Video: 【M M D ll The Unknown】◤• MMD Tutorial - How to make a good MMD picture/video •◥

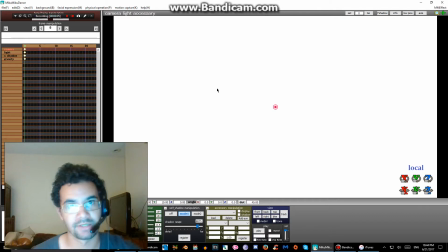Hello there everyone, this is Leon Diablos, recording a video about how to make your MMD videos look a lot really good.
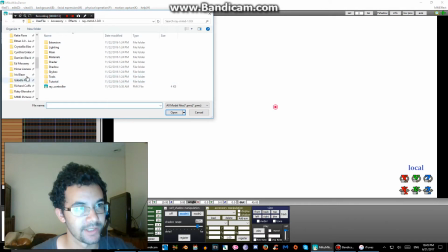So, first thing you're going to want to do is load a model. Just for this one, we'll use Katie as an example, considering I use her so much.
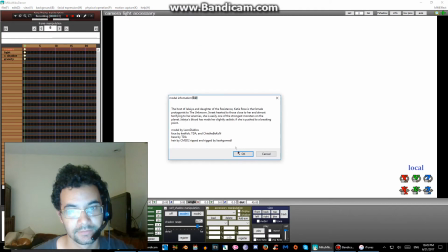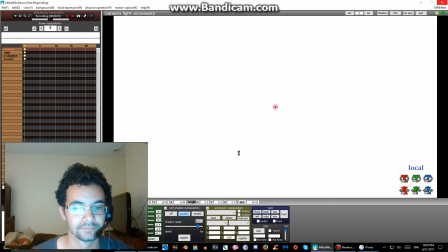Taking longer to load because I'm broadcasting and I really need a new computer.
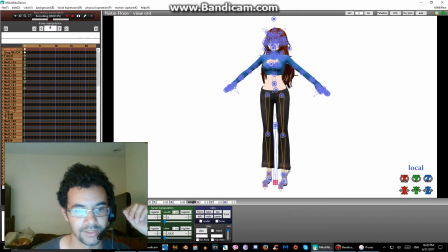And here she is. What you're seeing is what she looks like when you load her in normally.
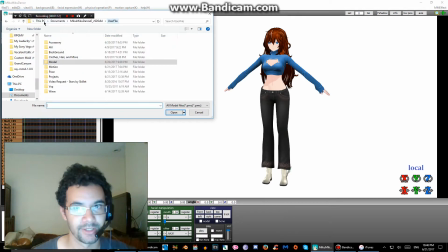There's nothing special about it. Anybody can do this. Gonna add a background.
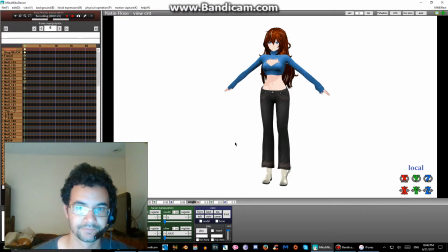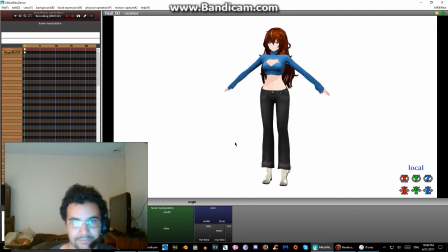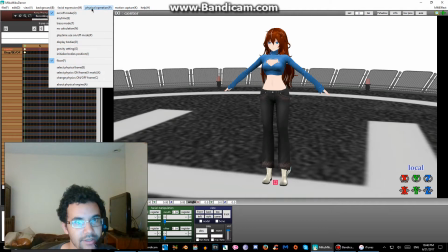If you're ever trying to do things really quickly, one thing that helps you out a lot is going to physical operation and turning off the physics until you're done making your video or whatever you're trying to make.
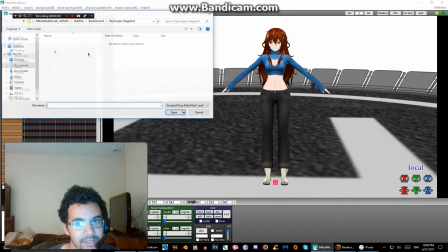Just so she doesn't look like she's just standing there all awkwardly. I'll load her in a pose. I have a lot of them.
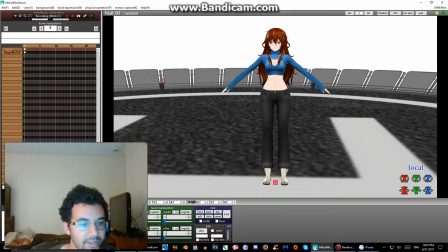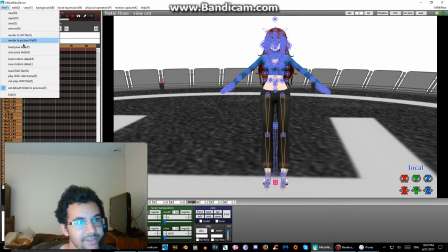Accidentally loaded it in on the stage instead of on her.
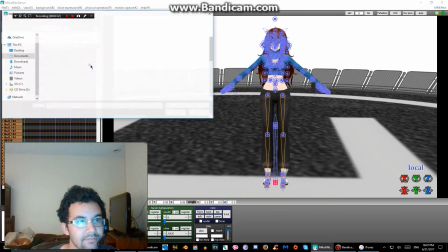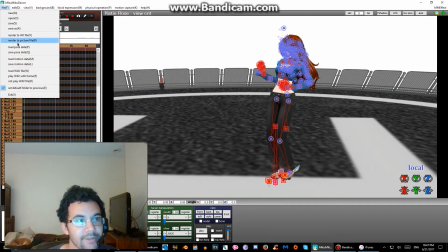Not the pose I'm looking for.
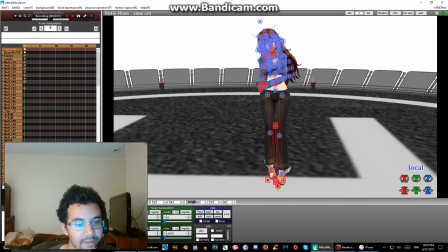There we go.
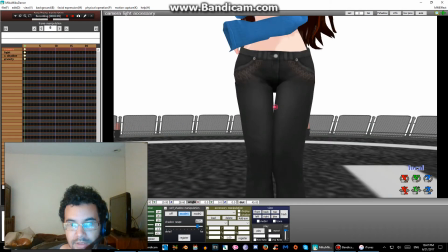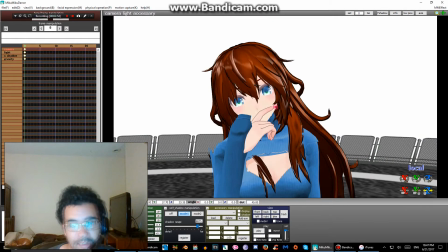Now, something that makes your model look a little more alive is adding an expression,
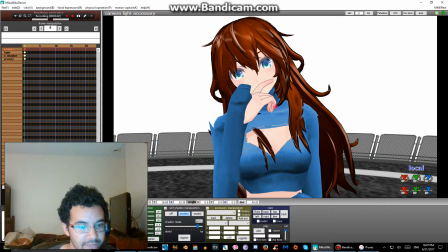which is why you usually have sliders to change their expressions. Even something as tiny as this makes her look like she's alive a lot more than just having her eyes wide open like a weirdo.
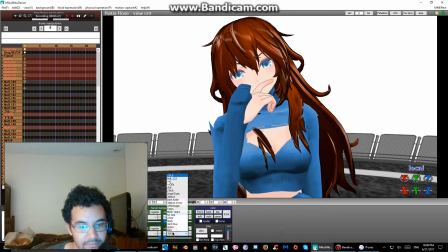Anyway. Maybe we'll use their typical white sweater as well.
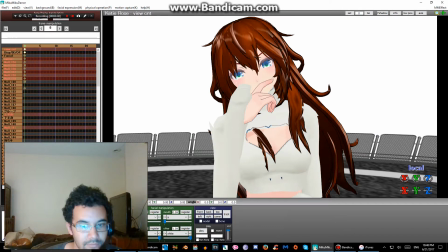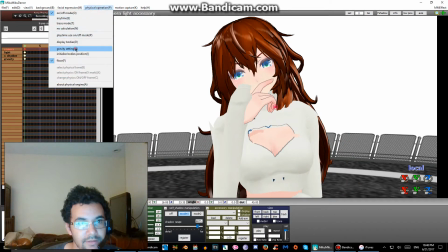Turn the physics back on. Make the gravity make it look like your hair is flowing to the right.
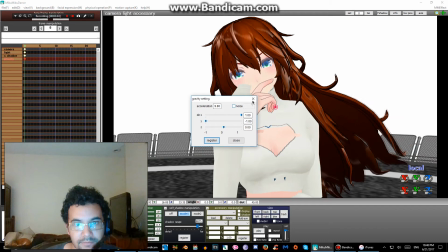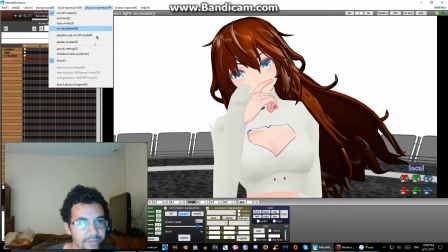You do that by going to physical operation and pressing the gravity setting. If their hair ever gets stuck on something or their skirt or whatever, you can press initialize body's position and it'll make it go back to normal.